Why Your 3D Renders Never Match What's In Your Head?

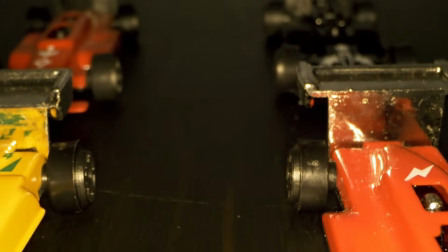(4:02)
You could have the most detailed model in the world, but if a chair is half the size it should be, or the door is too tall,
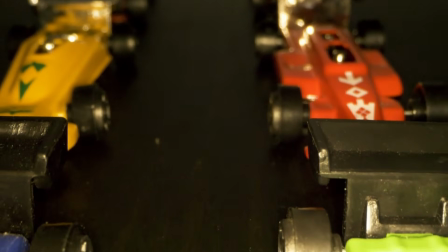(4:09)
something in your brain instantly goes off. Our brains are incredible at reading scale, even subconsciously.
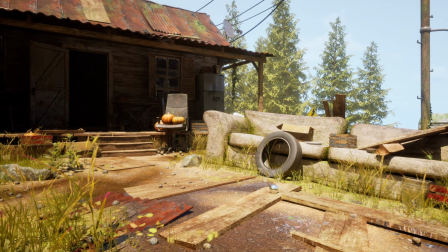(4:15)
We don't even notice why a room feels weird, but a misscaled object will trigger that tiny alarm in your head.
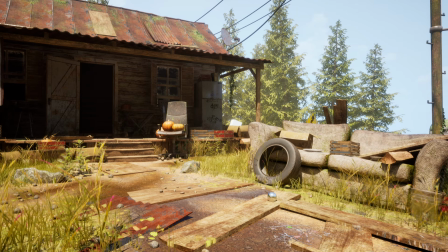(4:22)
Something is wrong here. The solution to this? References. Look at real-world measurements whenever you can.
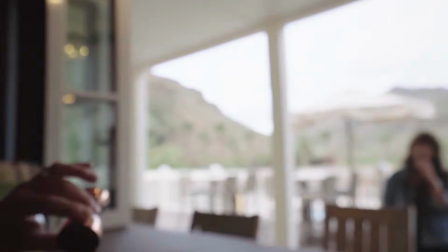(4:29)
Chairs, doors, mugs, windows. Check their actual sizes and compare them to your scene.
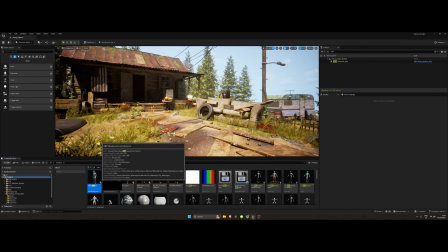(4:34)
Use photo images, measuring apps, or even just your own environment. Please use a reference. I want you to picture a metal water bottle.
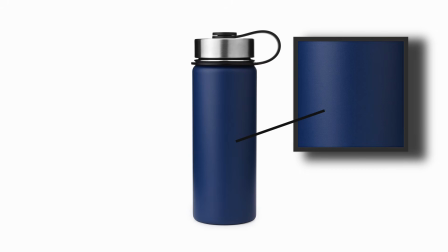(4:44)
Got it? Okay, now let's look at a reference. Just by studying it, you'll notice this grainy texture all over the blue part of this bottle, or these streaks on the metal.
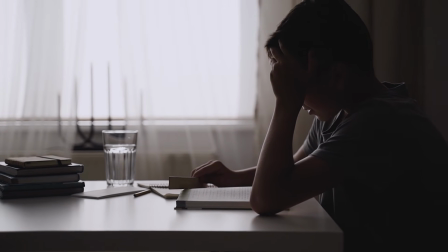(4:53)
Simple things like this will be missed when you're working just through thought. but they make a huge difference when it comes to your final asset or scene.
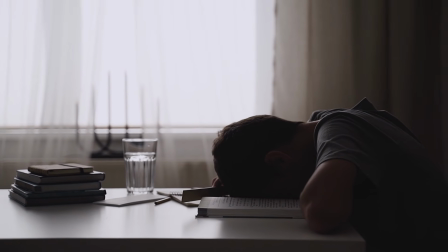(5:00)
3D art isn't just about making objects look good, it's about what your scene communicates.
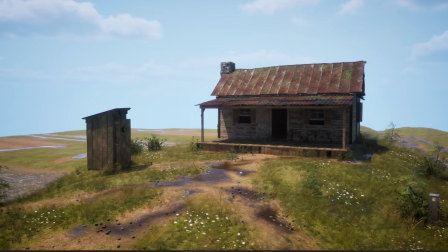(5:06)
Even a perfectly modeled and lit environment can feel empty or lifeless if you don't try to tell the right story.
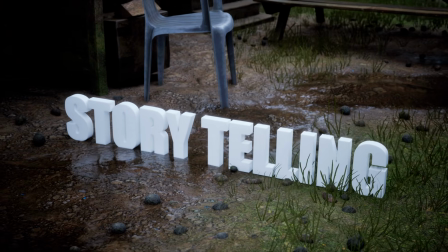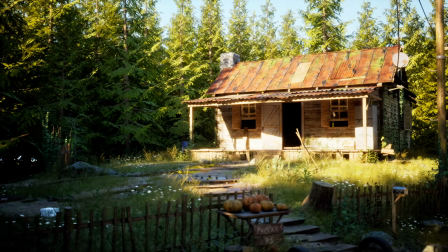(5:18)
Have a look at this cabin. Seems good, right? Well, although this looks passable, adding a few elements can really bring your scene to life.
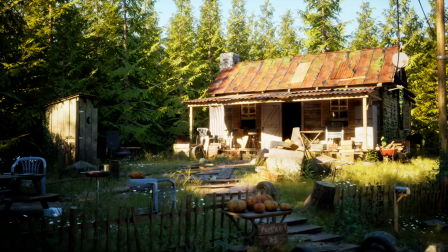(5:26)
Random chairs, tools, and other elements to convey that this could be abandoned or convey what kind of a person lived here.
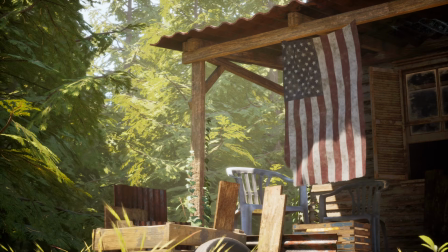(5:34)
It's not shown through text or told to the audience, it's just understood.
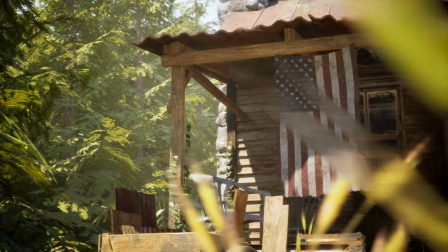(5:39)
Adding elements like a flag or this barbecue set can convey a story.
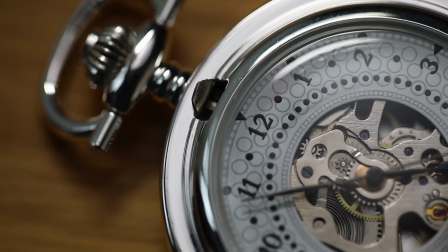(5:44)
This applies to assets too. You may have heard the phrase, every scratch on a watch says a story.
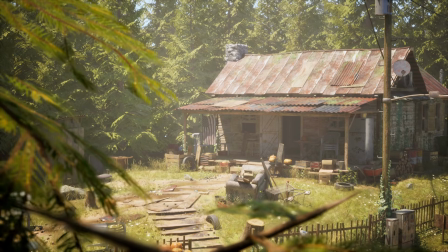(5:50)
And that's exactly what you should be doing or thinking when it comes to 3D. Adding subtle things like an engraving or a thoughtful dent can convey a story and make your shot unforgettable.
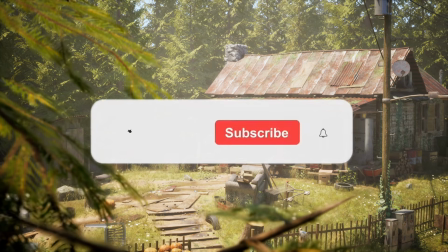(6:02)
I'm trying to hit 1,000 subs before the end of the year. If you've learned anything so far, I'd really appreciate if you stick around and maybe drop a like and sub.
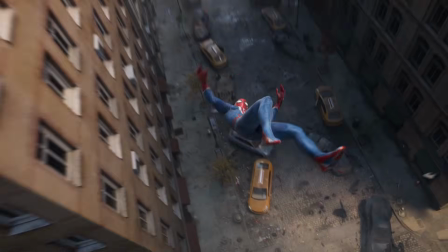(6:10)
Also, let me know if you want a part 2 with more niche things that people don't talk about to improve as an artist.
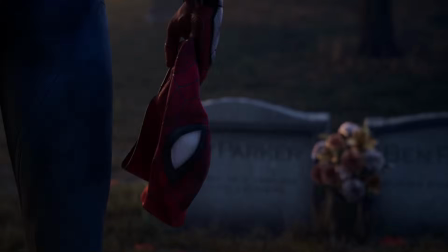(6:16)
And that's about it for today. Thank you for watching.